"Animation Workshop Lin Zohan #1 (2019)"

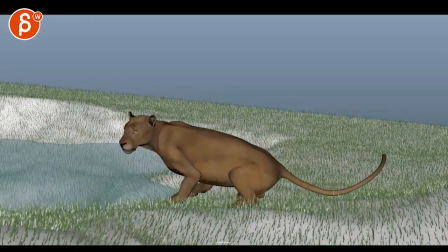4s
all right let's play this in full as always just notice something goes back into drinking
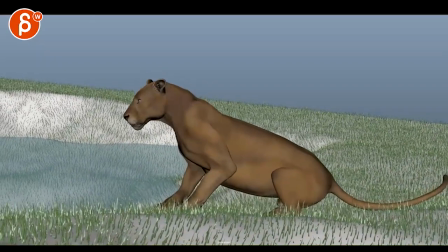12s
gets closer wait a minute gets
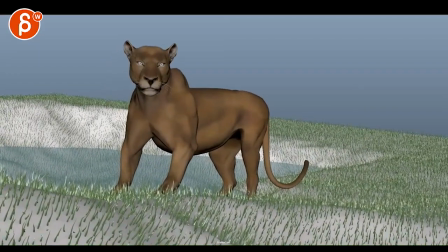17s
up walks a bit then
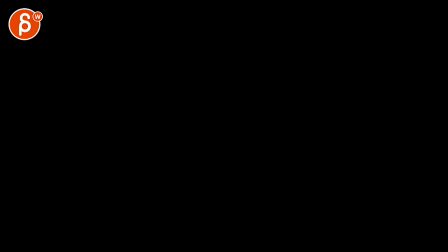23s
notices is the photographer and then all right that's the shot
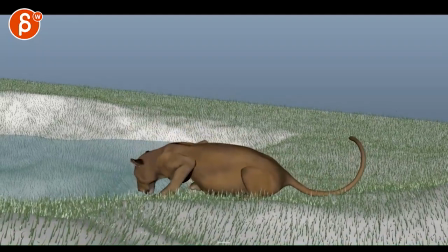30s
now um it's pretty long so my my main thing is that i think we can shorten
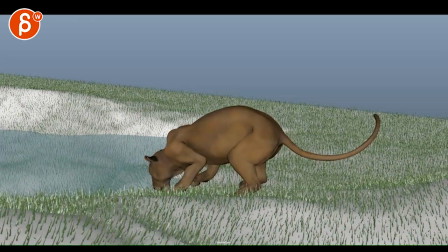38s
and simplify certain things there are two things i would do shorten and simplify and find reference uh this seems heavily keyframe that there's some mechanical issues and just some animation performance issues that i think we could rectify by finding reference just to kind of ground this a bit more in reality just for
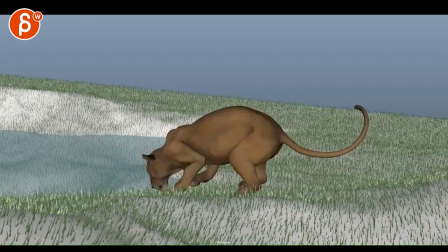56s
posing and the timing but right now i just want to focus on the general idea so
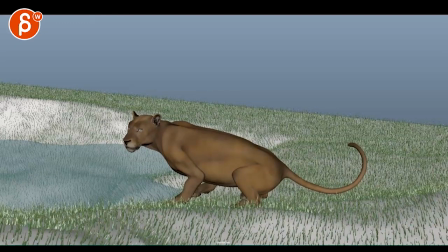63s
the idea here is just that a photographer is stalking a lion and finally gets caught by the lion so that's not too bad it's a
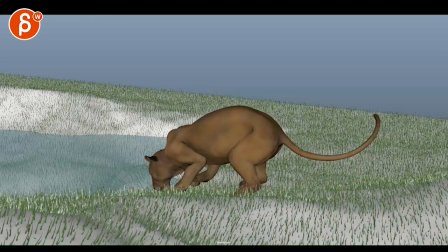72s
it's a notice here see to me it would already be interesting if you had that could potentially be like a tree in the foreground that's my awesome tree some leaves there tree stuff and you can even do you know bushes coming in from this side and you can you can make some bushy
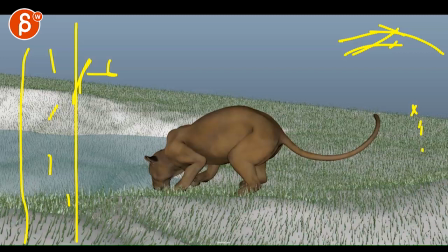91s
stuff there I've kind of changed its set a little bit so that there's a bit more there are more hiding opportunities for the photographer and I will also level the horizon so it's not such a dutch angle unless you're saying that this is a hill that goes down but I think then I would just keep this horizontal and then maybe you know add extra set pieces to
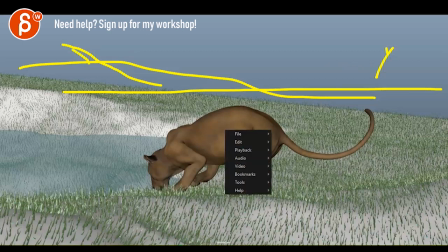111s
imply other hills in the back then what I would do is
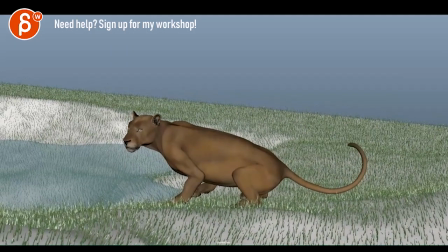115s
when this happens then the camera could lean back behind a tree so that the tree you know ends up being here and it's kind of like a
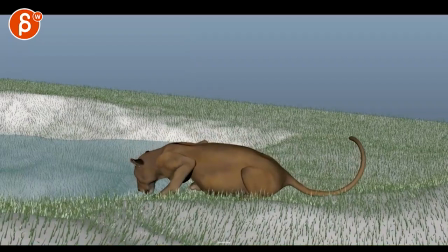125s
simulated lean over to hide and then if we come back forward and then we can just maybe catch how
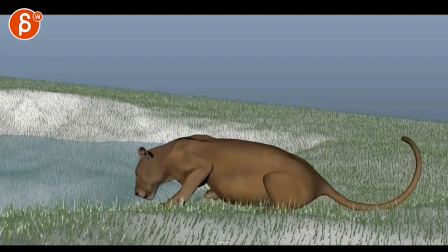131s
goes back down and it's drinking again this is a
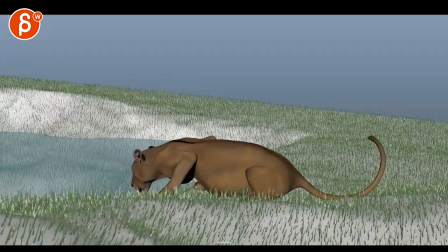139s
it's fast it's not too bad this time a translate makes sense since a person is holding a camera going forward but i think at
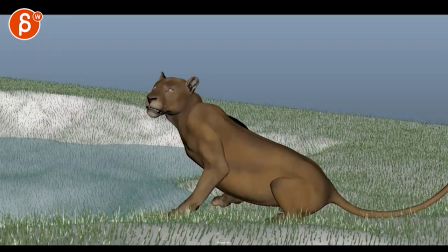146s
this point is when we go forward definitely have the creature go up but i will go from this
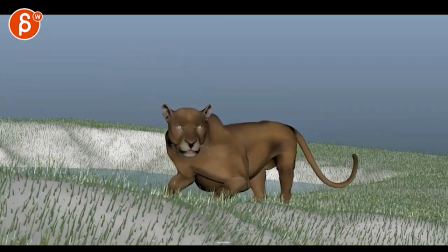154s
straight into this because right now
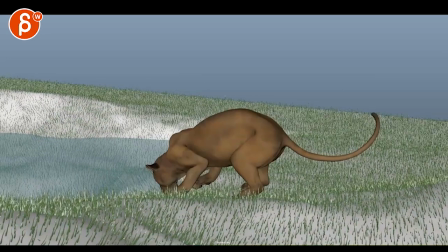159s
i'm looking at this right so we have let's go all the way back here we have this observing that
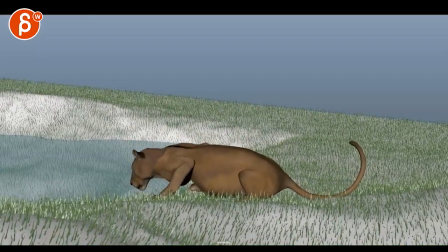165s
almost caught there goes back all right now it goes forward a bit more daring
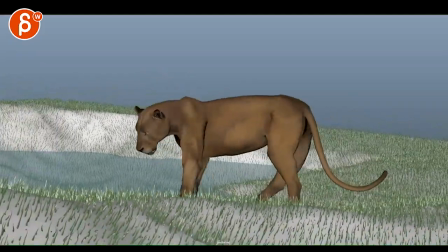170s
and then oh but then okay it gets slowly up huh it's not that interested
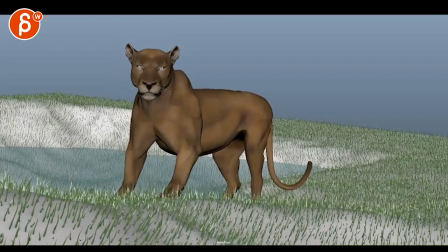175s
and then then fully looks at the guy with the camera
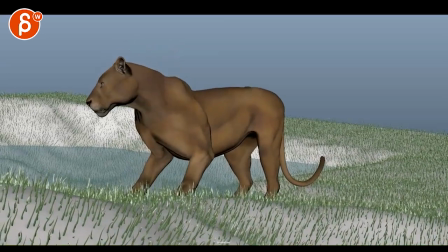180s
but then we look over to the left it's kind of weird and then
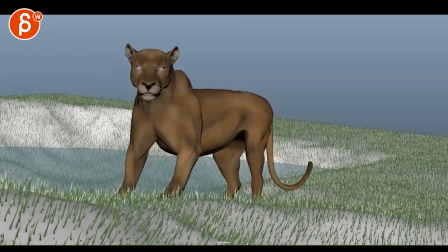186s
this happens and it's i don't know i don't know if it's almost like a human fake out it's like i'm gonna pretend that I didn't see you but now I saw you and then
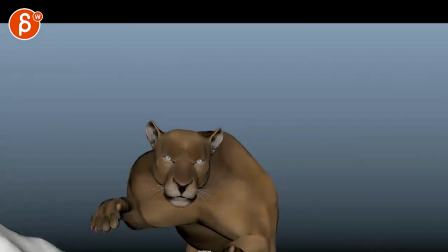194s
this happens and what's going on here is that I'm gonna be careful about your camera mask you must have
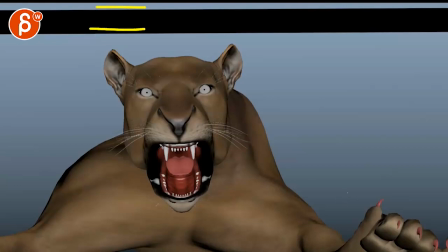201s
your camera shake on there or handheld on a different nodes than the mask there
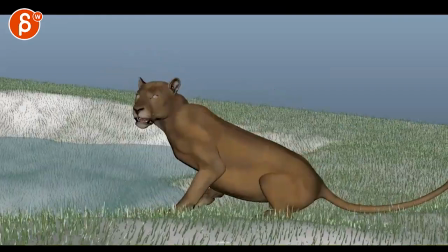206s
but I would go again if you have the character
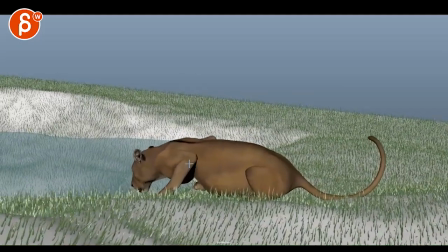212s
comes back from behind the tree takes a step forward and you can have this is a combination basically the idea is that the flick happens here's that uh-oh
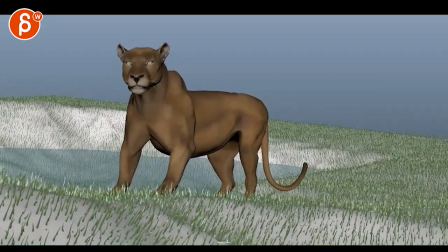223s
stepped on the branch and then you go straight to getting up into into that idea if that makes sense i will cut that
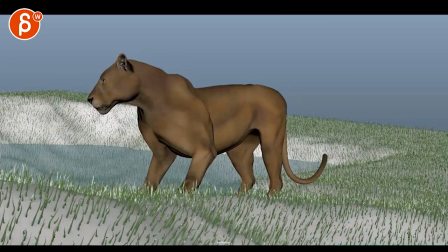231s
whole thing in the middle it feels a bit too long uh and since we've already established that the person is looking and sneaking i think we told the story and